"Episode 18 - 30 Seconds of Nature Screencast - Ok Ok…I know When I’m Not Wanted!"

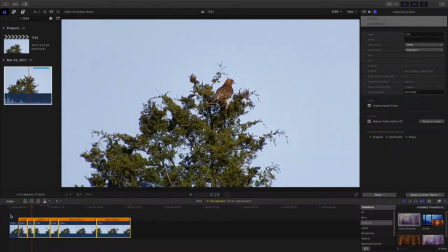(8:18)
It should really slow down the flybys and the swipes here. Okay, we have a situation where we didn't quite do this one right.
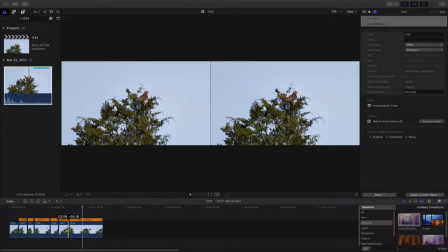(8:35)
Let's chop off this video right about there.
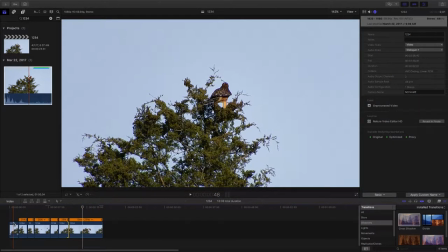(8:43)
And then we have the fly off. So let's take a look at the whole thing.
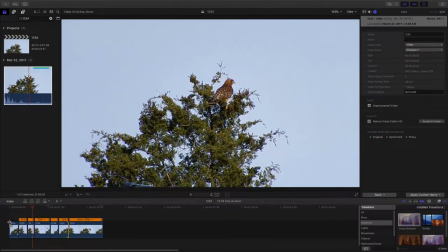(8:49)
We're halfway there. We can slow down some of the action quite a bit more. And some of the flybys aren't as dramatic as the strike and the fly off, I think.
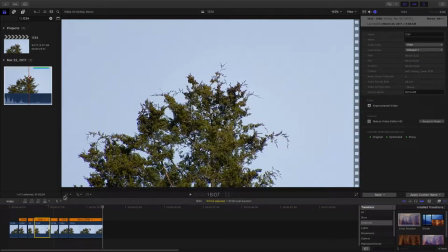(9:07)
So the strike, this one here, let's decrease this one down to 10%. That'll give us
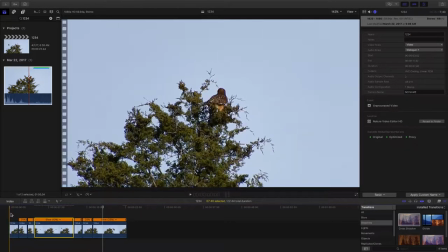(9:19)
a little bit closer to our time there that we need, 30 seconds.
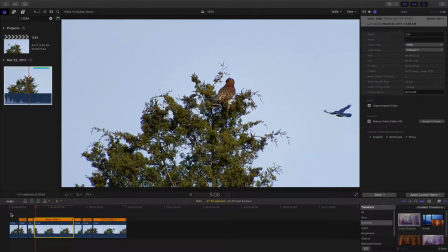(9:26)
There's one, two, this one comes in. That's a good speed. You can really see the action.
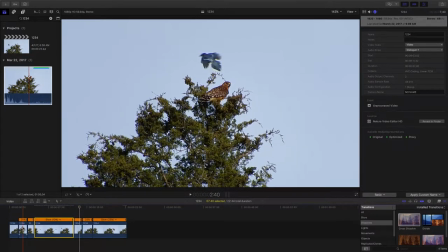(9:38)
This one was a fairly close strike too.
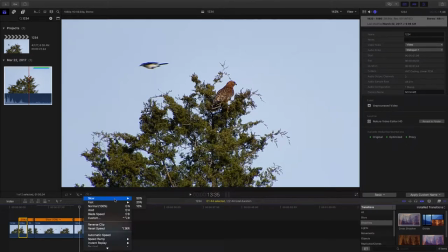(9:43)
Let's slow this down to 10% there too.
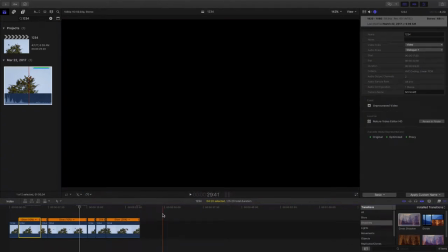(9:48)
Just a matter of getting our timing a little more where we need it to be.
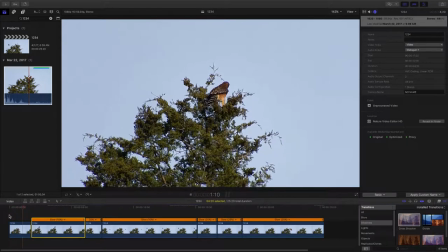(9:55)
Let's take a look here now. One slow motion flyby.
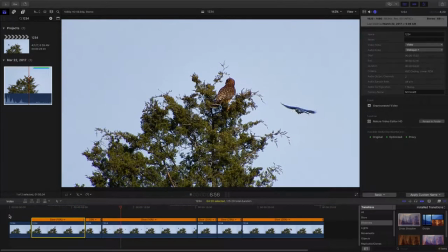(10:02)
Another faster motion slide line. Slow motion. Boom, boom, boom, boom. And then he takes off.
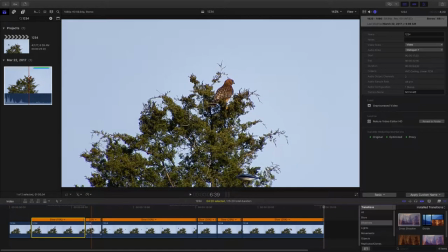(10:22)
All right, so we've got some places where we can adjust here a little bit. Let's up to 27. This is 10.
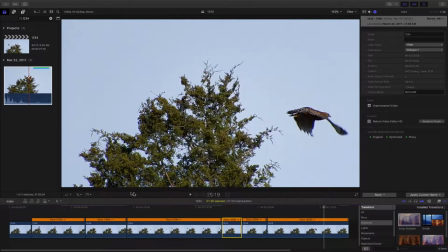(10:39)
This one is let's go with 10 there too.
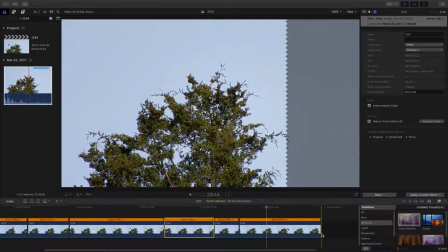(10:47)
What are we up to now? We're almost at 30. So
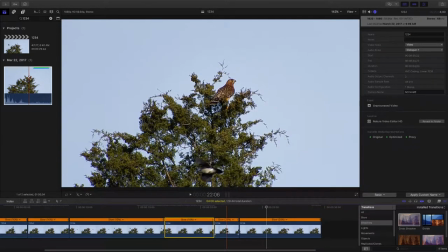(10:54)
that's the one where we haven't slowed it down, but I think 10's going to be too much. So let's customize that down to about 20 and see where we're at here.
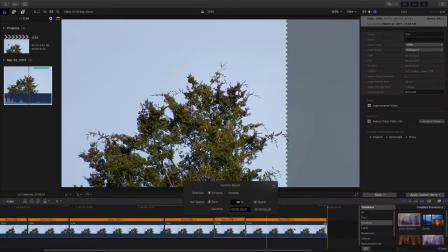(11:12)
And I think that puts us right in the ballpark here now. It's just a few frames over, but we can handle that. In fact, I think there's some frames in there of
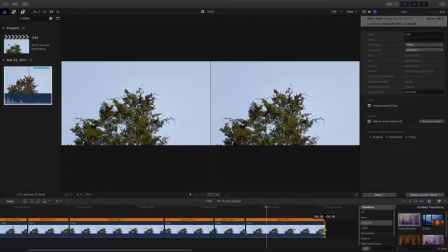(11:30)
that we can sort of work with to put her right at
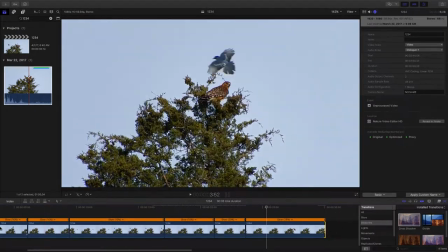(11:40)
where we need to be. Now,
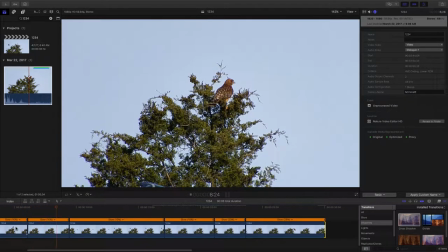all right.
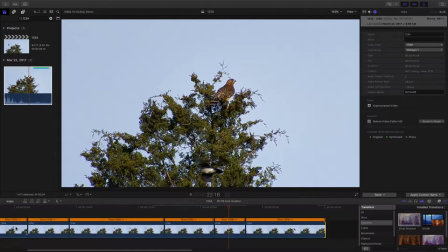(12:00)
Now it seems to be a little bit of
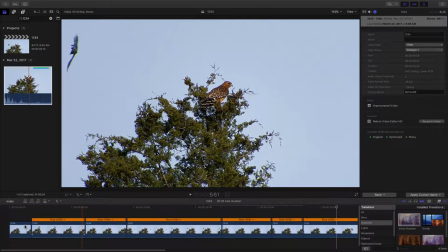(12:05)
I don't know, that there's a little jump at the cuts here, and I'm not happy with that.
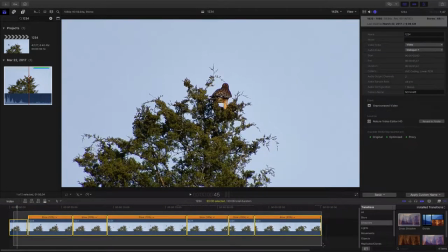(12:12)
So let's take and highlight the whole timeline here, and we're going to throw dissolves at it here.